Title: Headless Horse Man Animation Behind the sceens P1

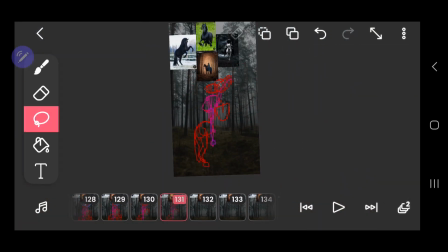(16:18)
Here I'm redrawing the front portion of the legs because they looked weird
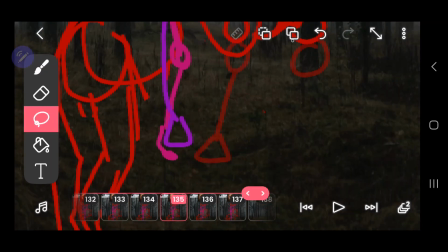(16:25)
and whatnot, and then drawing the knees to show how they move up and down.
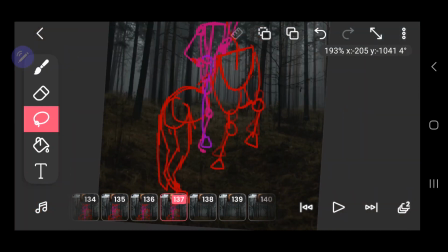(16:32)
Just doing quick little motions.
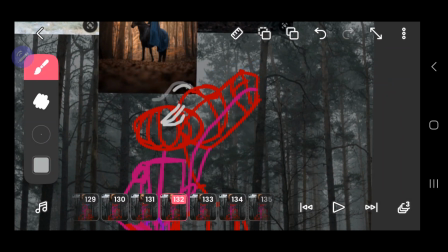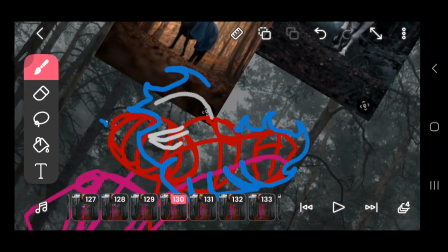(16:43)
Here I'm working more on the fire of the head, kind of bringing that home.
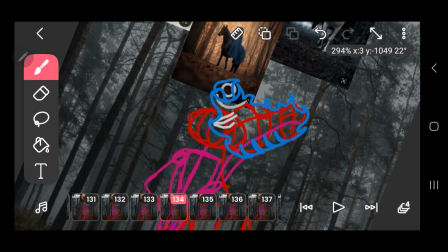(16:52)
At this portion of this animation, when the horse like jumps up,
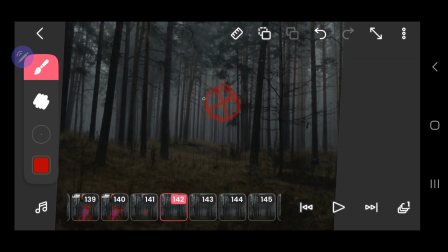(16:57)
I wanted the viewers to kind of really focus on the horse more than the rider.
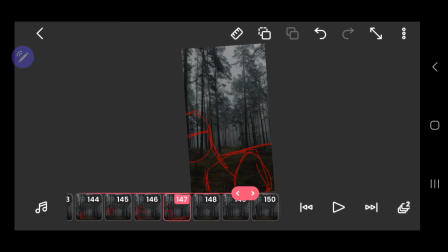(17:03)
So that's why I kind of had a lot of the flame cover the rider's head and whatnot.
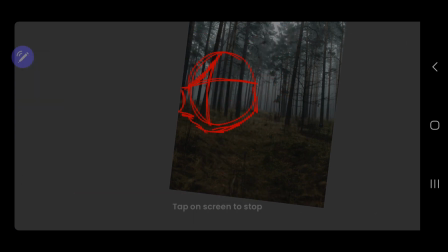(17:10)
And then here, I wanted this to happen like really fast.
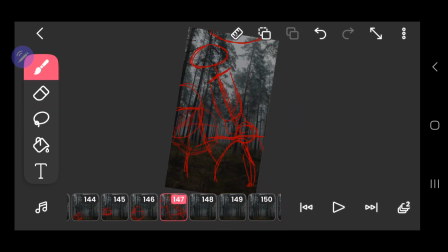(17:14)
So, of course I started with the head to kind of see how it would move because where the head goes, the body comes after.
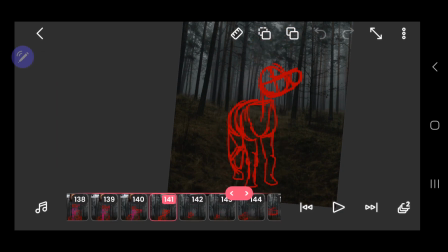(17:23)
So I wanted to make him like dart off to the camera and like really come closer. So here he starts to turn and whatnot.
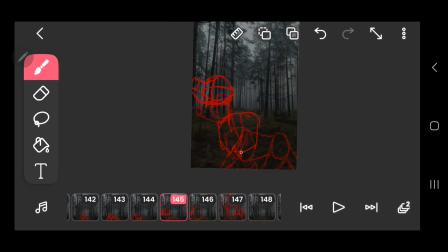(17:37)
Doing like a powerful jump, I guess, and then
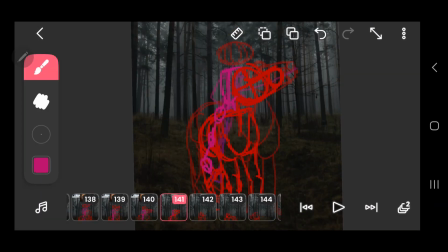(17:43)
it's going up and down, and you can see like one of the very last few frames,
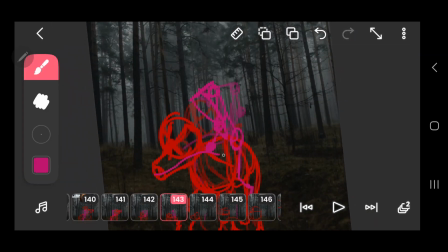(17:48)
the rider will kind of reach up way high and like dump the bucket and whatnot.
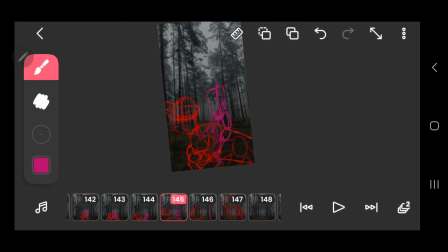(17:55)
And I kind of had the rider react
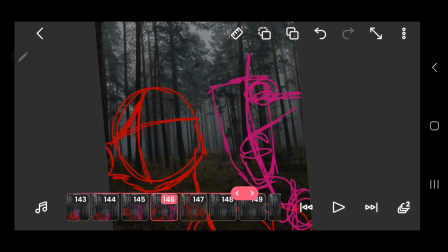(17:59)
to the horse moving really fast by making him kind of bounce up and down
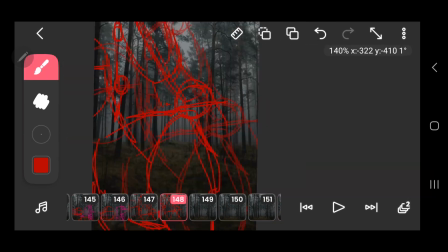(18:06)
like you would if you were actually on a horse. And I remember that because it kind of hurts a little until you move with the horse more.
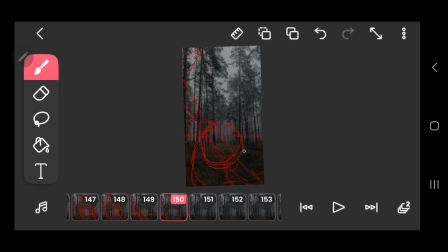(18:15)
So, and here I'm drawing like the blood that covers the entire screen so that it kind of,
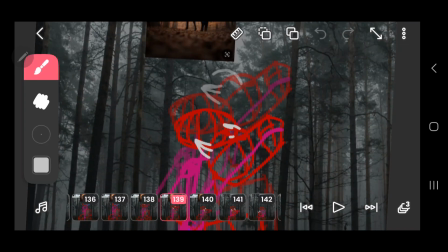(18:28)
you know, makes a big old finish. Here I'm redrawing in the ears and then the fire
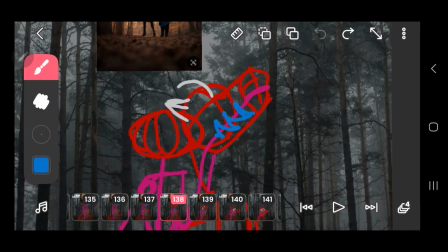(18:39)
again.
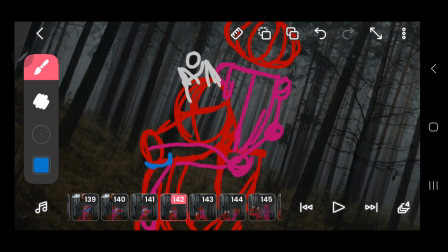(18:44)
Which is a lot of like just going back and redrawing bits and pieces because I like to work
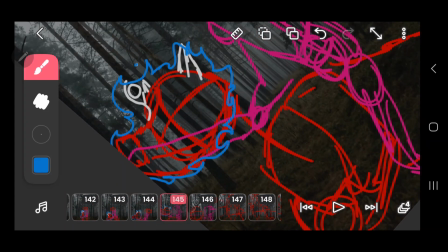(18:51)
piece by piece instead of whole thing in each frame because I end up missing a lot of stuff,
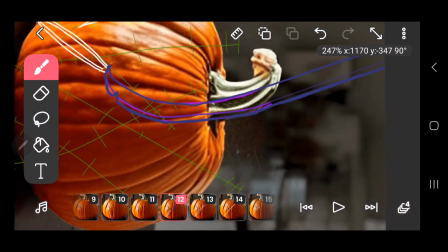(19:00)
and then also it comes out a little weird if I don't because
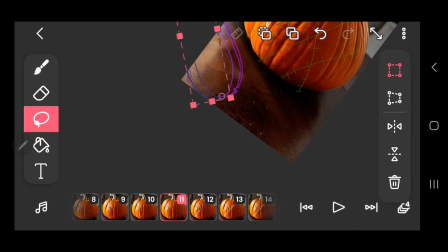(19:08)
I'm focusing on something when I need to be focusing on something else.
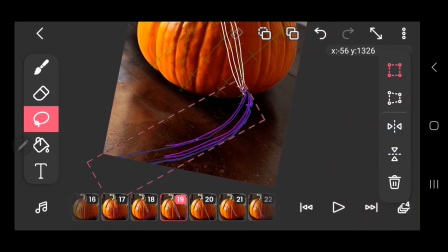(19:13)
So I end up, it doesn't come out right if I move them all at the same time.
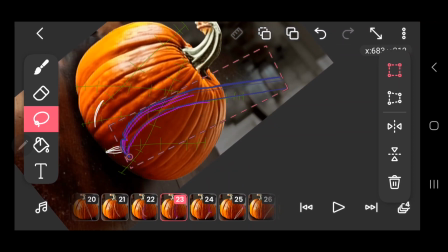(19:18)
I gotta go back.
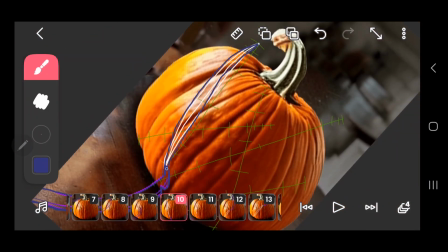(19:22)
Here I'm actually starting the line art. So I have this really nice clean sword that I'm moving around, and then I have,
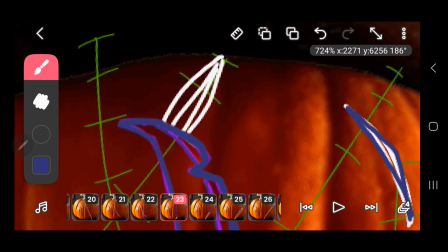(19:32)
I'm line arting the swipes and whatnot. Making it nice and angular because I like angular.
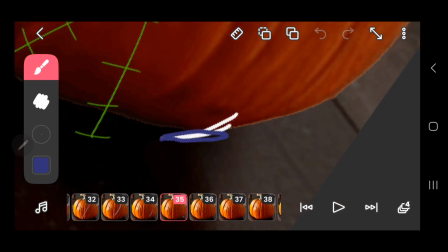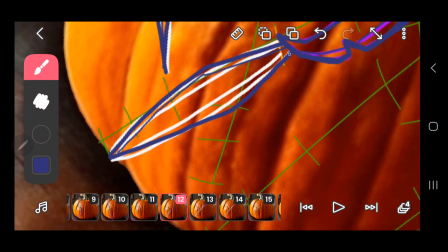(19:47)
Going back, making sure it looks good, and then I go back in and kind of add the inner lines, which with a thinner line to make it look
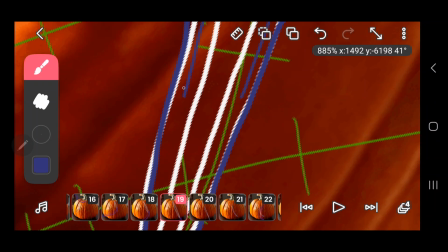(19:59)
cleaner, I guess, whenever you have different line widths.
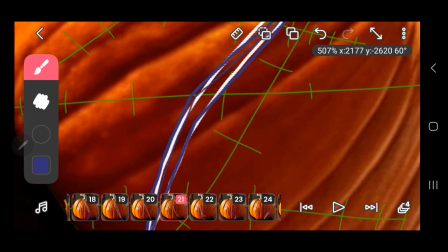(20:04)
It looks nicer that way.